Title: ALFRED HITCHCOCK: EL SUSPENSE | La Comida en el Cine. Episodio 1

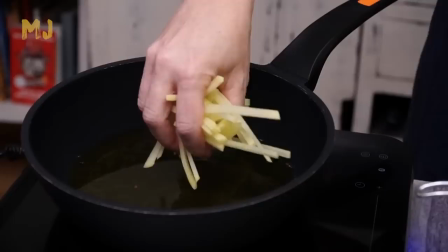Antes de cocinarlas debemos secar bien con papel de cocina. Las cocinamos en abundante aceite de oliva dulce extra a fuego medio.
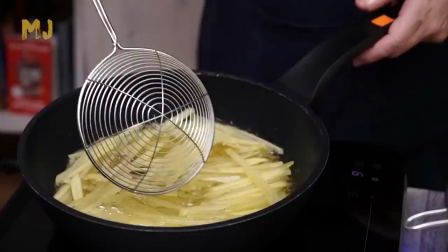Lo ideal es que primero se confiten, pues vamos a cocinarlas en dos tiempos.
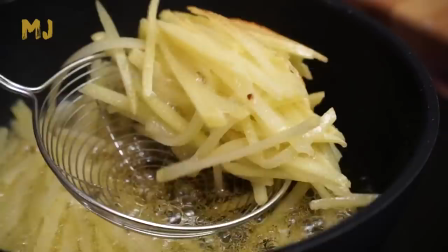Una vez tiernas las retiramos sobre un colador para que escurran. Las podemos dejar hasta que tengamos la langosta gratinándose y entonces darle la segunda fritura.
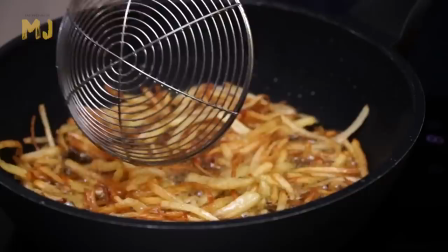Esta segunda vez a fuego fuerte. Las vamos removiendo con cuidado para que no se rompan y así aseguramos que queden sueltas.
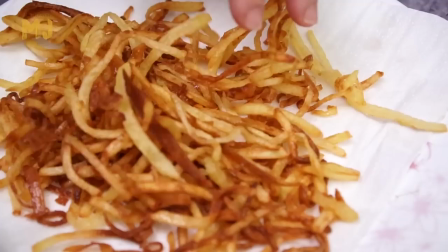Esto ha quedado fantástico, ligeramente doradas y crujientes. Nada más sacarlas las salamos.
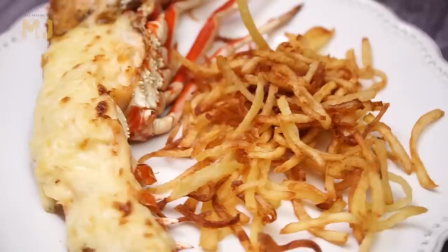Estas patatas paja son el acompañamiento perfecto de nuestra langosta termidor.
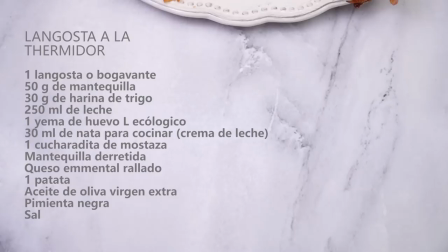Seguro que James Stewart disfrutaría del plato, al contrario que con el tajín de pollo.
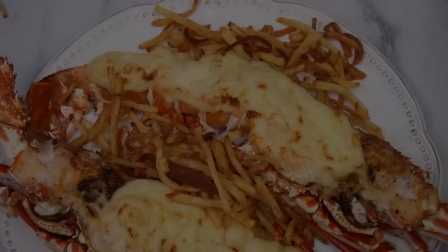La suerte es que nosotros podemos disfrutar de los dos.
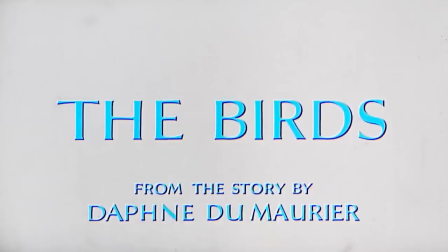¿Cuál es el lugar del hombre en el mundo? ¿Entendemos todo lo que pasa a nuestro alrededor?
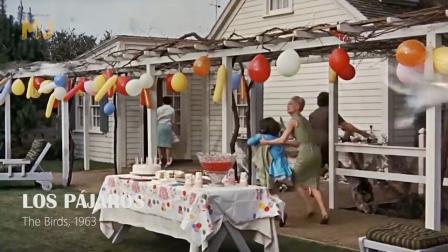Los pájaros es la película más filosófica de Hitchcock.
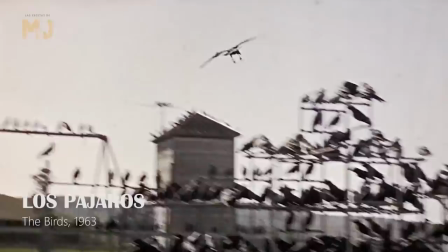Para ello se sirve de múltiples metáforas en el entorno de un pequeño pueblo costero acosado de manera incomprensible por gaviotas, cuervos y gorriones.
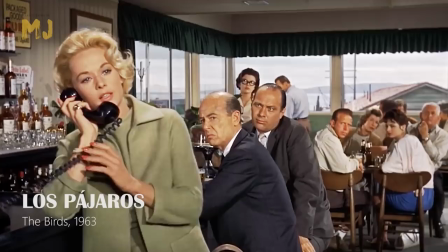Una de las secuencias cruciales sucede en el restaurante del pueblo.
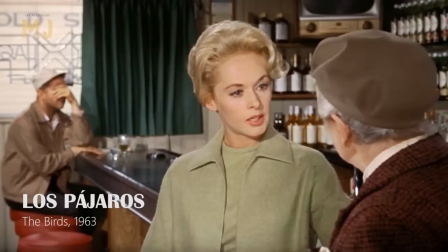Los personajes, variopintos y con tipi-hedren en el centro de todo, discuten continuamente y acaban sin ponerse de acuerdo en nada.
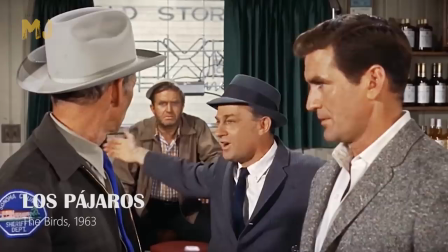El momento más paradójico viene cuando se quejan de la actitud agresiva de los pájaros, mientras unos niños se zampan un pollo asado.
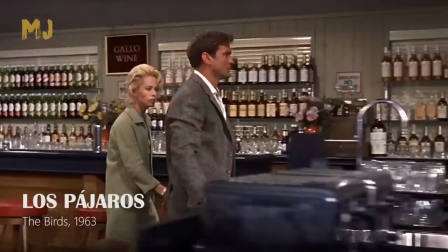Más que la comida, aquí lo significativo es el espacio elegido, el restaurante, que funciona como una especie de iglesia donde la gente se refugia del peligro exterior.
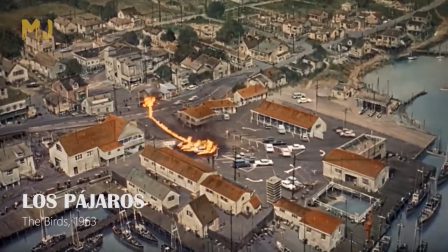Una secuencia compleja, larga y llena de matices que viene de un momento clave y va hacia otro aún más.
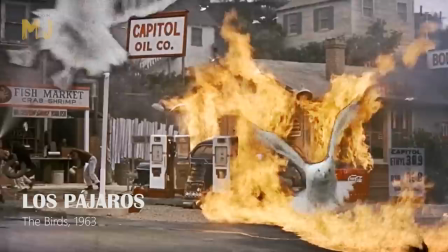Aquí el clásico plano general picado con el que Hitchcock marcaba siempre el instante más dramático para los protagonistas.
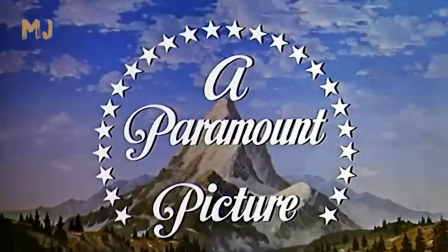Lo encontramos en muchas de sus películas.
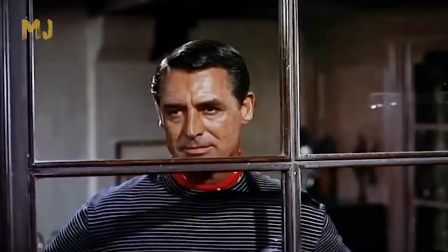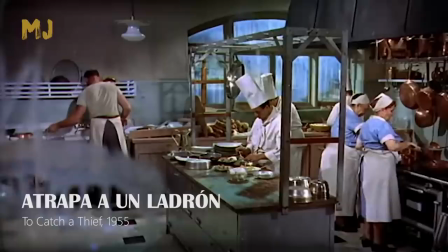En Atrapa a un ladrón se usa la comida para enfatizar quién tiene el control de la situación.
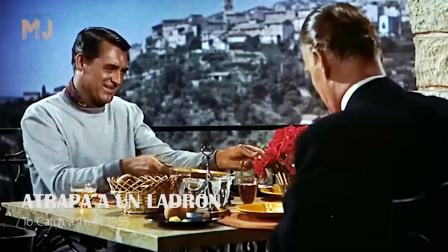Lo vemos cuando Cary Grant invita al asegurador para forzarle a hacer un trato.
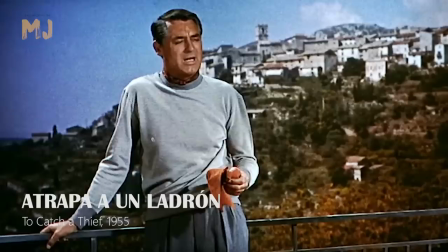Le sirve una porción de Kitsch Lorraine y come con total tranquilidad ante la mayor incomodidad de su invitado.
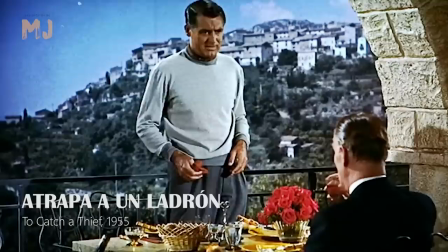Poco a poco, Cary Grant acaba con la resistencia del asegurador. Como en la ventana indiscreta, el que bebe es el que se siente amenazado.
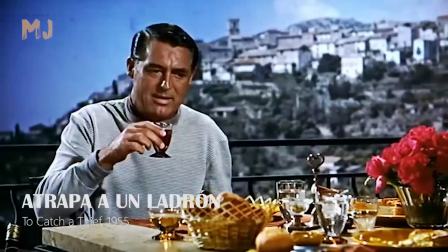Fijaos lo que hace Cary Grant cuando sabe que la policía conoce su plan.
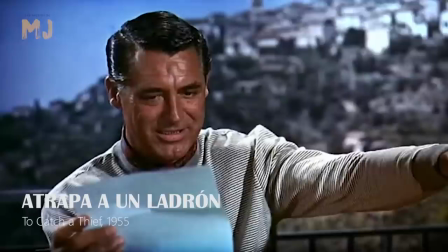Sin embargo, recupera rápidamente el control y quien vuelve a estar inquieto y, por tanto, a beber, es su invitado.
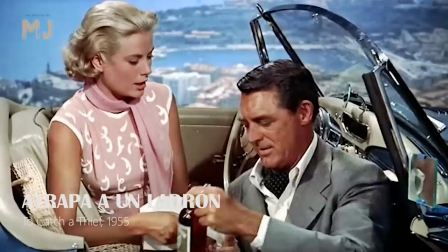Volvemos a ver idéntica situación en la famosa escena del picnic en la carretera. Esta vez es Grace Kelly quien lleva la iniciativa.
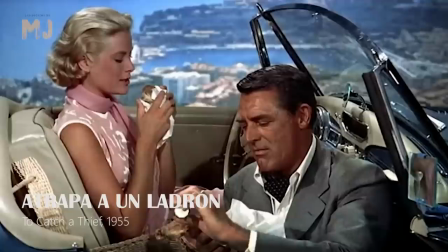Ella sirve la comida, en este caso, un muslo de pollo y acorrala a Cary Grant quien come visiblemente incómodo.
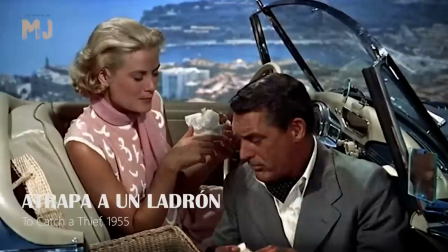Ayuda también a tener esta percepción la composición con Grace Kelly situada arriba, dominante, mientras Keri Graham queda abajo, casi ahogado por el encuadre.
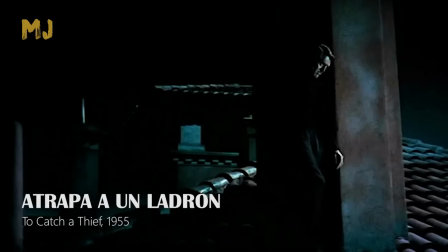Es una secuencia que esconde también una fuerte carga erótica. Y otro uso de la comida, con el mismo fin,
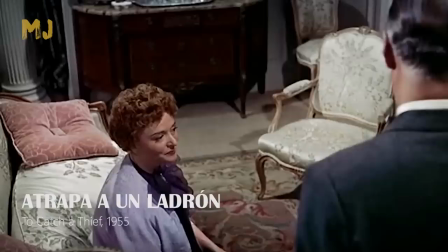lo vemos cuando el asegurador suplica a la madre de Grace Kelly que guarde sus joyas en una caja fuerte y esta la ignora.
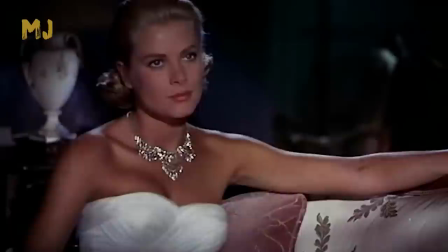Mirad lo que hace con el huevo de su desayuno. Con Con este simple gesto se demuestra su dominio de la situación.
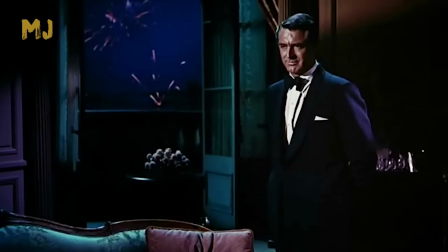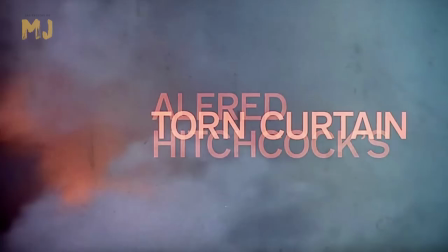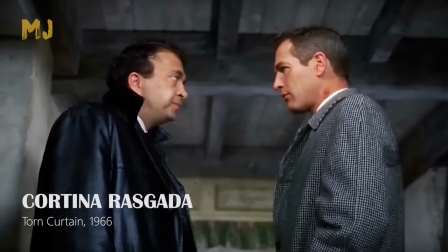En Cortina rasgada hay otra de las mejores secuencias en la filmografía de Hitchcock.
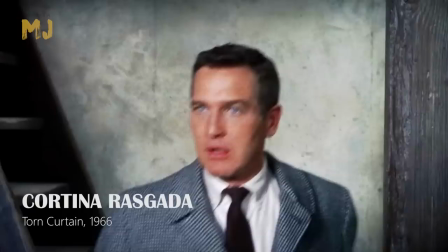Es aquella que transcurre en una cocina de campo, cuando Paul Newman al ser descubierto tiene que acabar con la vida de un agente alemán.
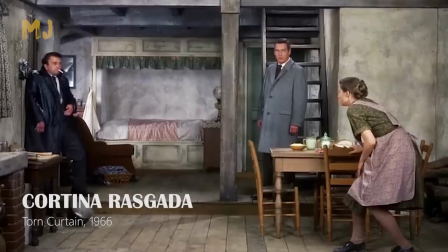Las armas para acabar con él van desde una olla llena de comida hasta un cuchillo, para finalmente ser asfixiado en el horno.
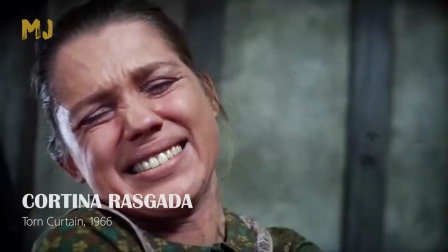Hitchcock filma la acción íntegramente con primeros planos para darle aún más dramatismo.
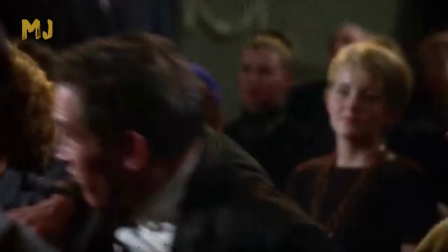Una secuencia dura, sin música ni efectos, que muestra al protagonista matando con sus propias manos, haciendo al espectador copartícipe.
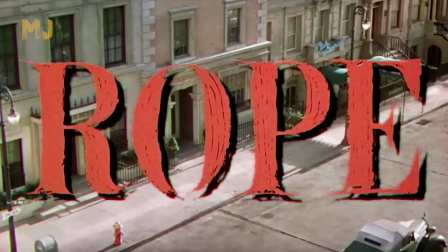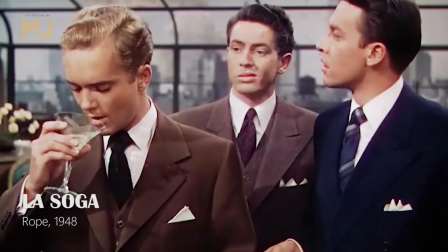Comida y muerte van de la mano en muchas ocasiones. En la soga los personajes beben muy a menudo.
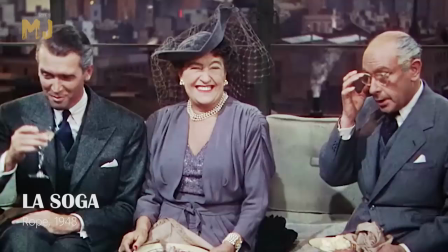La bebida nos ayuda a entender el estado anímico de cada personaje conforme avanza la acción.
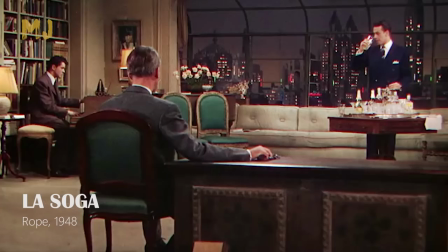Aquí no nos vale la interpretación que le dimos en Atrapa a un Ladrón. La trama de esta película es de lo más macabra.
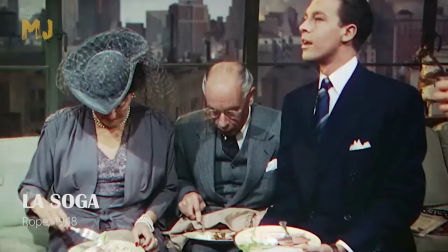Dos amigos asesinan a un tercero por puro placer y para celebrarlo invitan a los padres y novia del muerto,
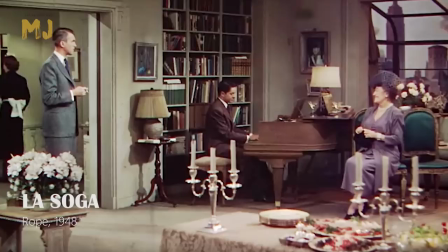al exnovio de la novia y a un antiguo profesor de todos ellos.
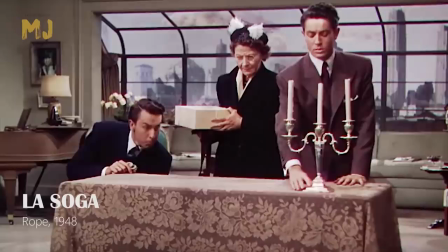Esconden al muerto en un arcón y sobre dicho arcón colocan toda la comida.
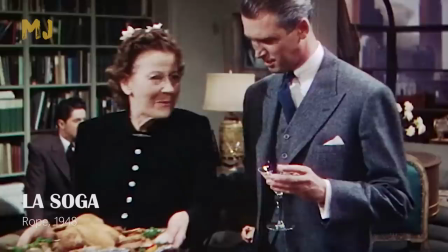Una ensalada, gambas, embutidos, un paté y un pollo asado.
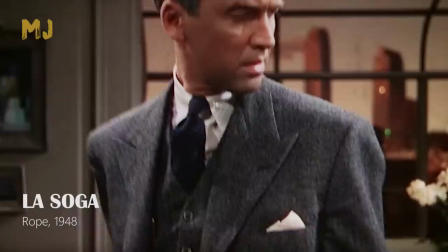Cuando James Stewart empieza a sospechar que algo raro ocurre, Hitchcock se apoya en dos momentos relacionados con la comida.
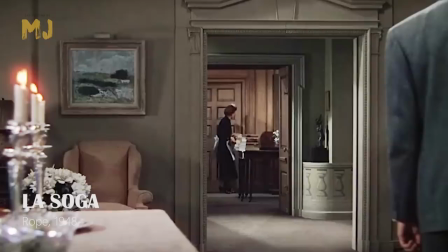El primero, el postre, momento que Stewart aprovecha para hacer sus indagaciones. El segundo, cuando la criada desmonta la improvisada mesa del del arcón,
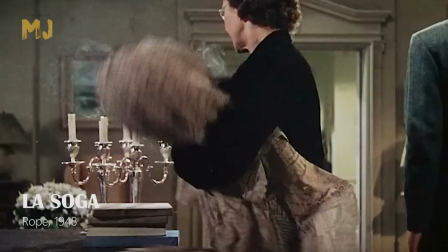metáfora de que el plan de los asesinos está empezando a quedar al descubierto.
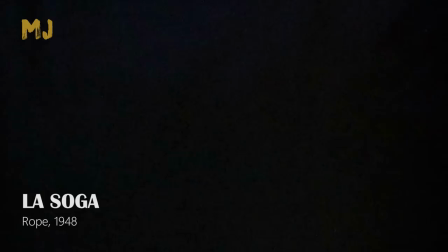Hitchcock planteó la película como si estuviera formada por un único y largo plano secuencia, consiguiendo con ello que el tiempo de la ficción fuera el mismo que el real.
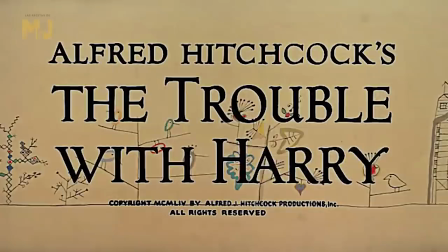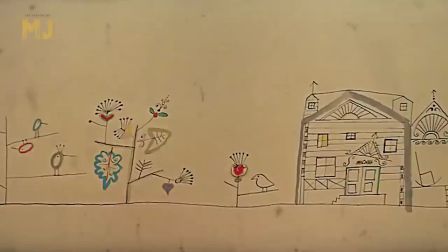El humor negro y la inocente candidez de los personajes destacan especialmente en Pero ¿Quién mató a Harry?,
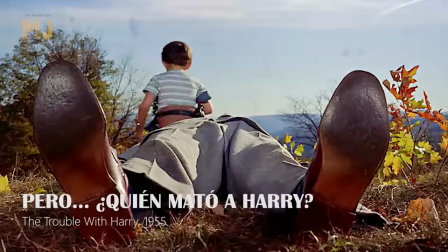una de las películas más ligeras y libres de la etapa americana de Hitchcock.
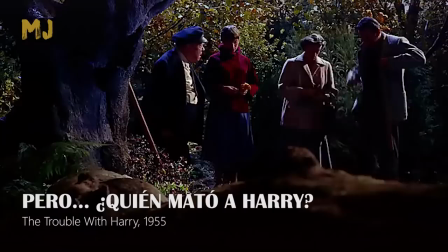Es la inocencia, especialmente de dos de los personajes, la que pone en marcha la hilarante acción de la película.
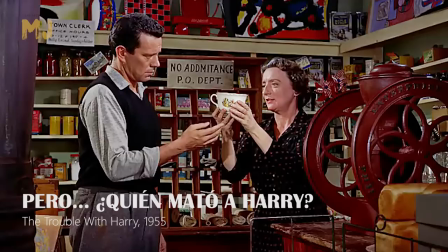Y como símbolo de esa ingenuidad, Hitchcock utiliza la comida.
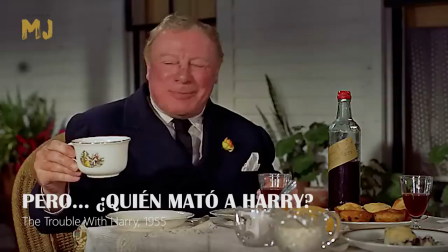En concreto, unos muffins de arándanos que serán mencionados dos veces antes de que aparezcan.
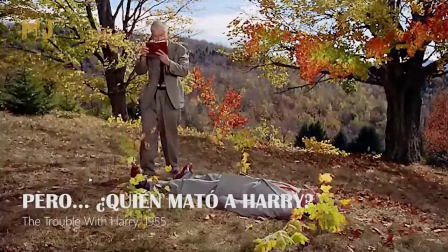Luego volverán a ser mencionados dos veces más convirtiéndose en una especie de leitmotiv.
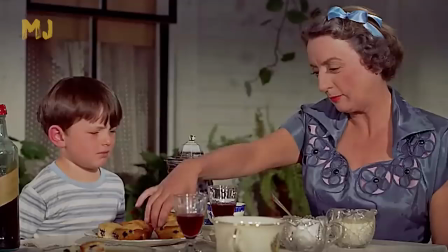¿Queréis pruebas de que este es el significado que realmente tienen en la película? Aquí las tenéis. ¿Qué puede ser más inocente que un niño?
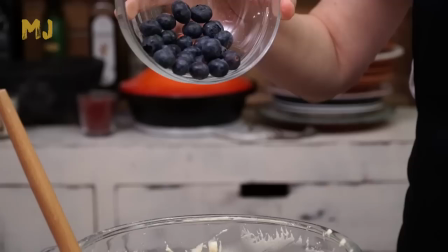Los muffins son un dulce típico americano, como unas magdalenas. Debo confesar que los arándanos son uno de mis frutos rojos favoritos,
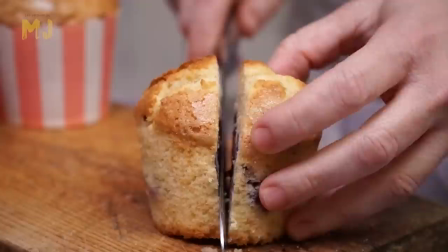ideales para rellenar muffins, tartas o incluso para hacer mermeladas, me encantan.
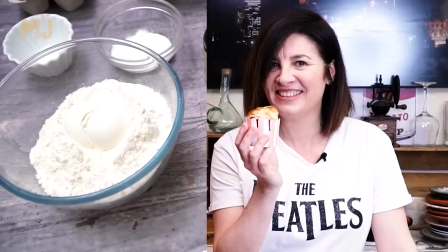Así que esta va a ser la tercera y última receta que vamos a recrear, unos muffins de arándanos rellenos de inocencia.
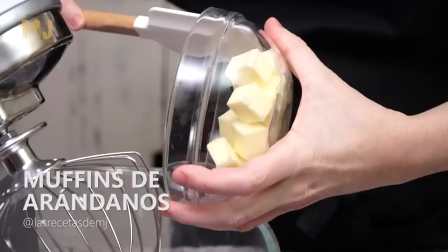Como la mayoría de los postres americanos están muy lejos de ser sanos, pero están riquísimos.
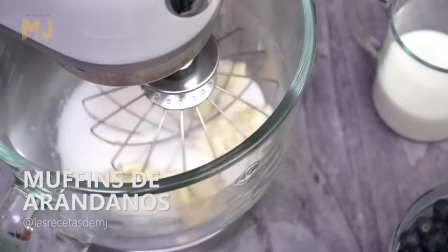Empezamos batiendo 85 g de mantequilla sin sal a temperatura ambiente cortada en cubos, junto con 215 g de azúcar.
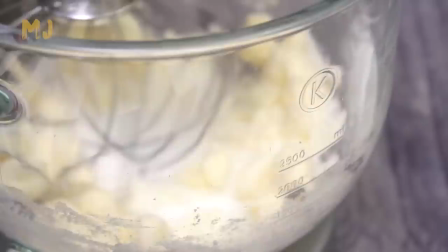Batimos bien hasta que ambos ingredientes se hayan integrado totalmente.
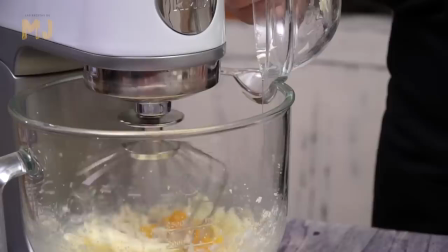Sin dejar de batir incorporamos un huevo tamaño L y dos yemas.
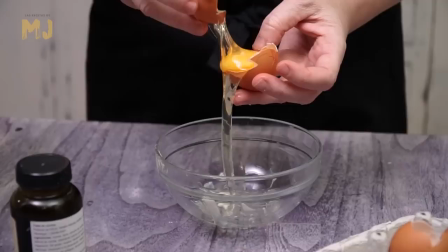Para hacer estos muffins de arándanos he vuelto a fijarme en una receta de Martha Stewart, mi repostera americana favorita, cambiando algunas cantidades básicamente para adaptarlas a mi gusto.
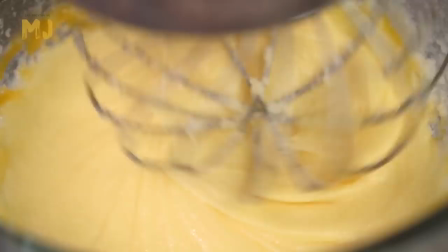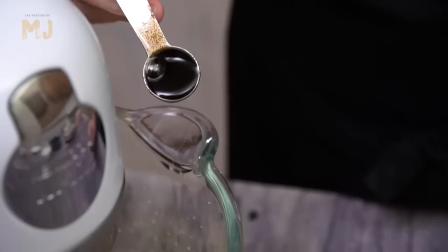Retiramos la masa de las paredes con ayuda de una espátula y echamos una cucharadita de extracto de vainilla.